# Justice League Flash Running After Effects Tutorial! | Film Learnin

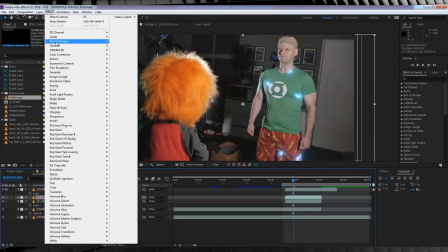4:12 Then I'm going to select that top layer, head to Effect, Blur and Sharpen, and add Fast Box Blur, and just increase that amount until you're happy.
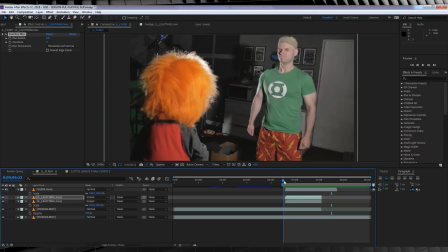4:21 I'm happy with that. From there, let's add some sparks, guys, because if you check the guide, it does say right here, add sparks.
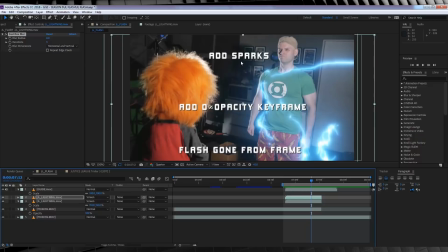4:30 Now guys, I will preface this by saying once again that I got these sparks from the boys at Action VFX,
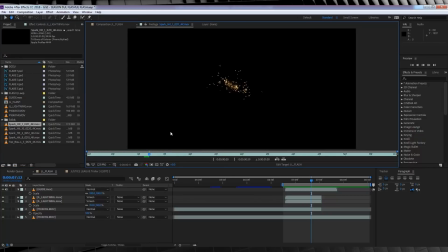4:36 but if you don't have access to these sparks, any sparks will work.
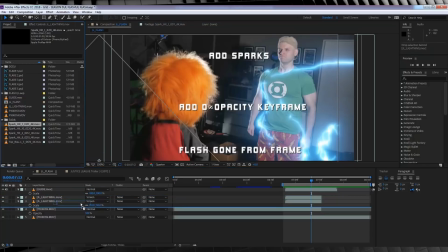4:39 You can basically just drag and drop these underneath the lightning layer and make sure they start on the same frame as the guide says.
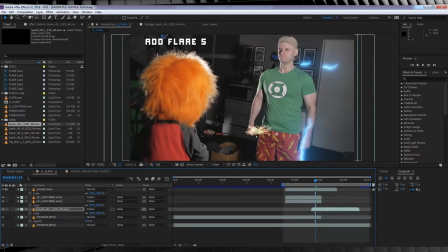4:46 Now feel free to play with the position, scale them up or down, play with the opacity, anything you'd like to blend them into your shot better.
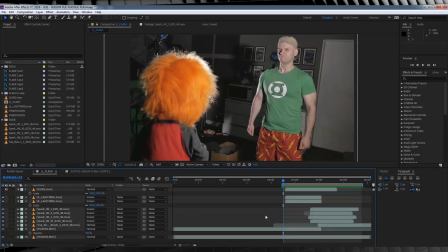4:53 If I skip ahead, you can see I've added a few spark layers like so, and this is what the end result looks like. Now,
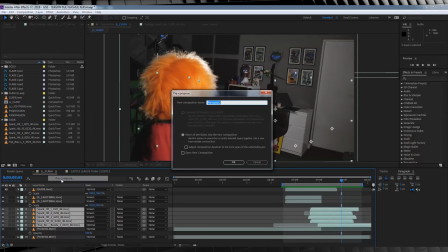5:03 I'm just going to highlight them all and pre-compose them and call it, I don't know, sparks.
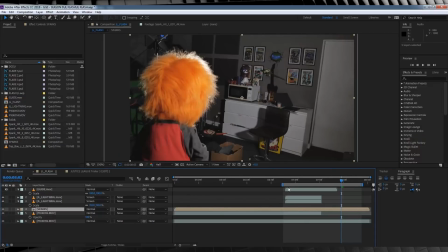5:08 There we go, and hit OK. This is just a little bit of housekeeping to make the comp a little bit tidier, and it's also going to make this next thing easier.
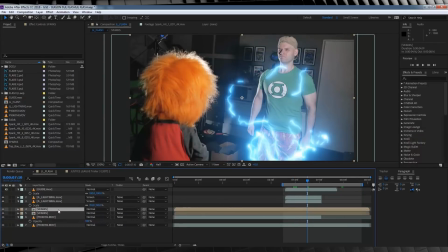5:16 I'm going to do the same thing I did with lightning. I'm just going to duplicate this, head up, add a blur to the top layer, and increase the amount to give our sparks a nice subtle glow.
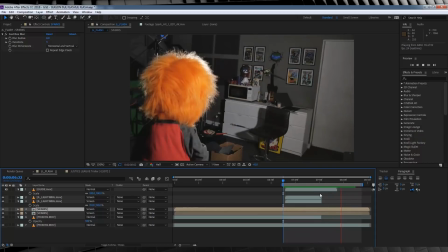5:26 Now let's check out a preview. Not bad, but the actor just sort of disappearing looks weird and crap.
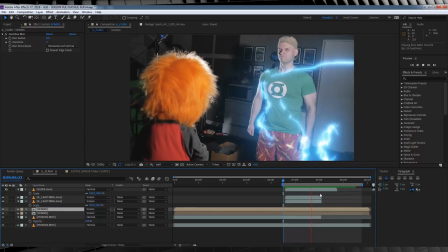5:32 Even worse if I add this sound effect. So let's fix that.
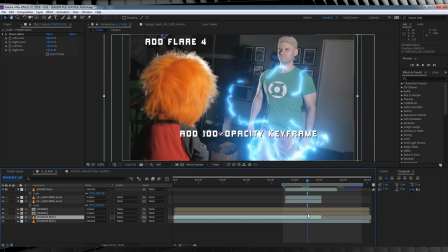5:36 Let's hit T to bring up opacity, head to this frame where the guide says add opacity keyframe, and then we'll hit the stopwatch.
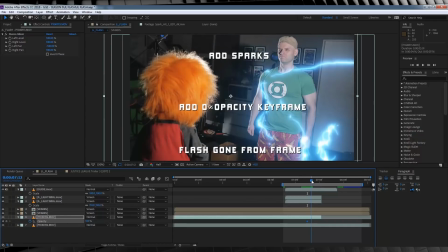5:44 We'll scrub forward to where the guide says zero opacity, and then bump it down to zero.
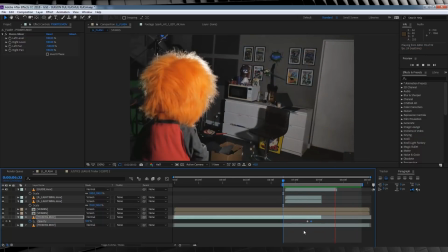5:50 From there, we still need to convey that he's actually moved so fast that he's actually just vanished.
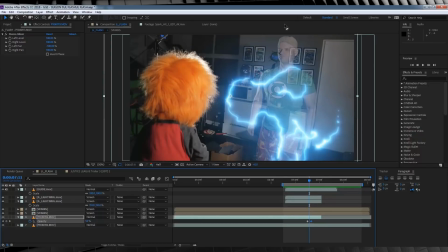5:56 That's made easier by adding a bit of directional blur.
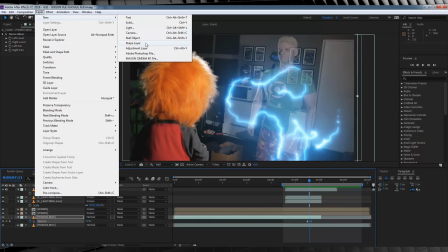5:59 So let's head up, add a new adjustment layer, and make sure it's just on top of our footage by dragging it down.
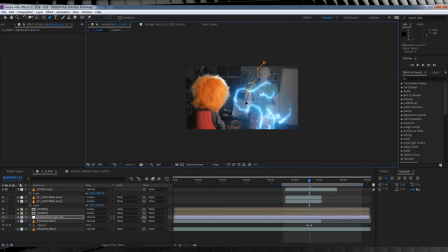6:05 There we go. We'll then head up, grab the pen tool, and draw a rough mask around our actor, and then feather it out, say, 100 pixels. We'll then trim that adjustment layer just so it ends the same time as our actor footage ends. Done.
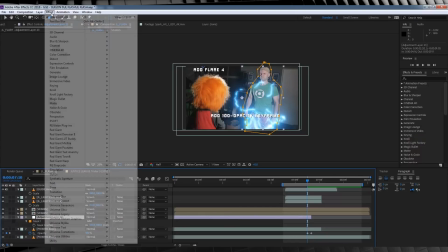6:19 Let's head back to that same frame where we started our opacity animation, and then we're going to head up to Effect, Blur and Sharpen, and add Directional Blur.
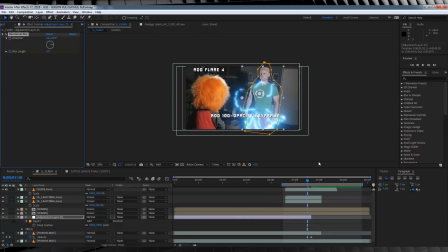6:28 We'll then adjust the angle to 90, hit the stopwatch on a mount, head to the second last frame, and bump it up so that it distorts the image a bit.
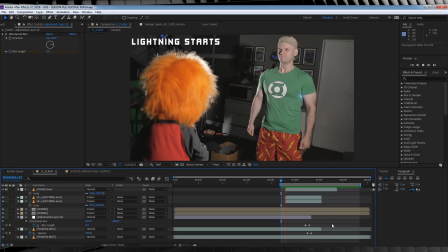6:36 And that should do it. If we check out a preview, it now looks like our flash blasts out of the frame in a blur suddenly.
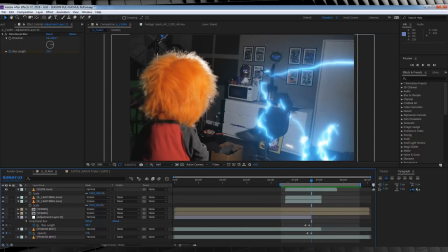6:42 It's good, but it's not done yet. The next step is to add some warping to the footage around our lightning and our actor.
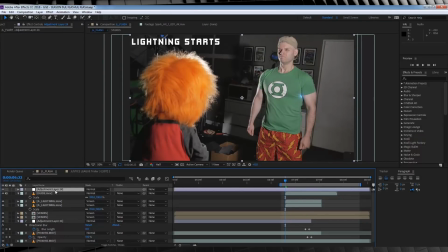6:50 For this, let's add a new adjustment layer and drop it on top of our actor and the clean plate.
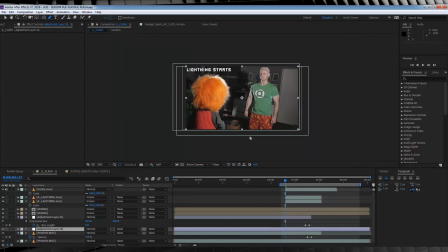6:56 We'll then head up, grab the pen tool, and draw a rough mask around where we want this warping to occur. We actually want to avoid the actor, so a shape that's kind of weird but it looks like this is what we're going for. That looks pretty good to me. From there, let's hit F and feather it out around 50 pixels.
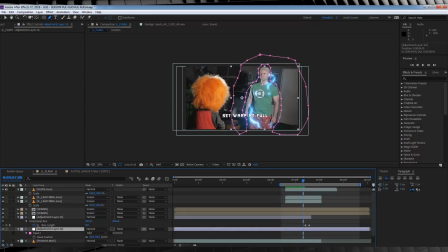7:15 Next, let's head along the guide till we find the words warp at full. Then we'll head up to Effect, Distort, and add ourselves a Turbulent Displace.
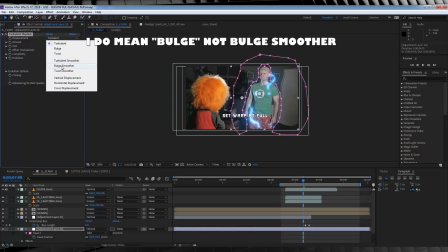7:24 Let's change the displacement to Bulge and adjust the amount to suit our shot.
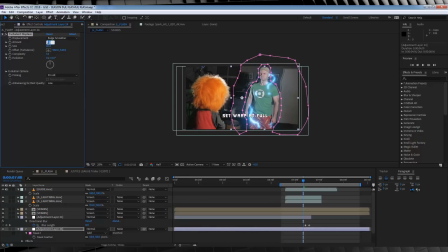7:29 I'm going to set the size to around 85 and the amount to say 29. Done. Let's then hit the stopwatch on amount, head backwards a few frames till the guide says warp start, and we'll turn the amount down to zero.
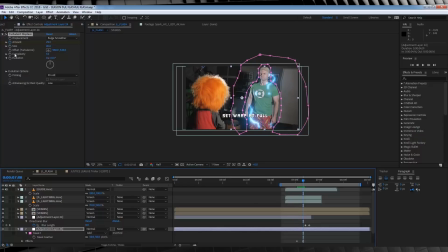7:43 Next step on the warp is to head back to our warp at full marker, hit the stopwatch on turbulence offset, we'll then head to this point where the guide says warp zero, and move the offset target just over slightly.
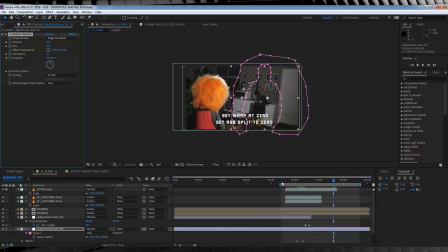7:55 We'll then also turn that amount down to zero. This gives us that weird dimensional warping speed force effect. Right, see I said this was long. Our next step is to add a little RGB separation when our flash is at full power. So let's add a new adjustment layer, keeping it above everything,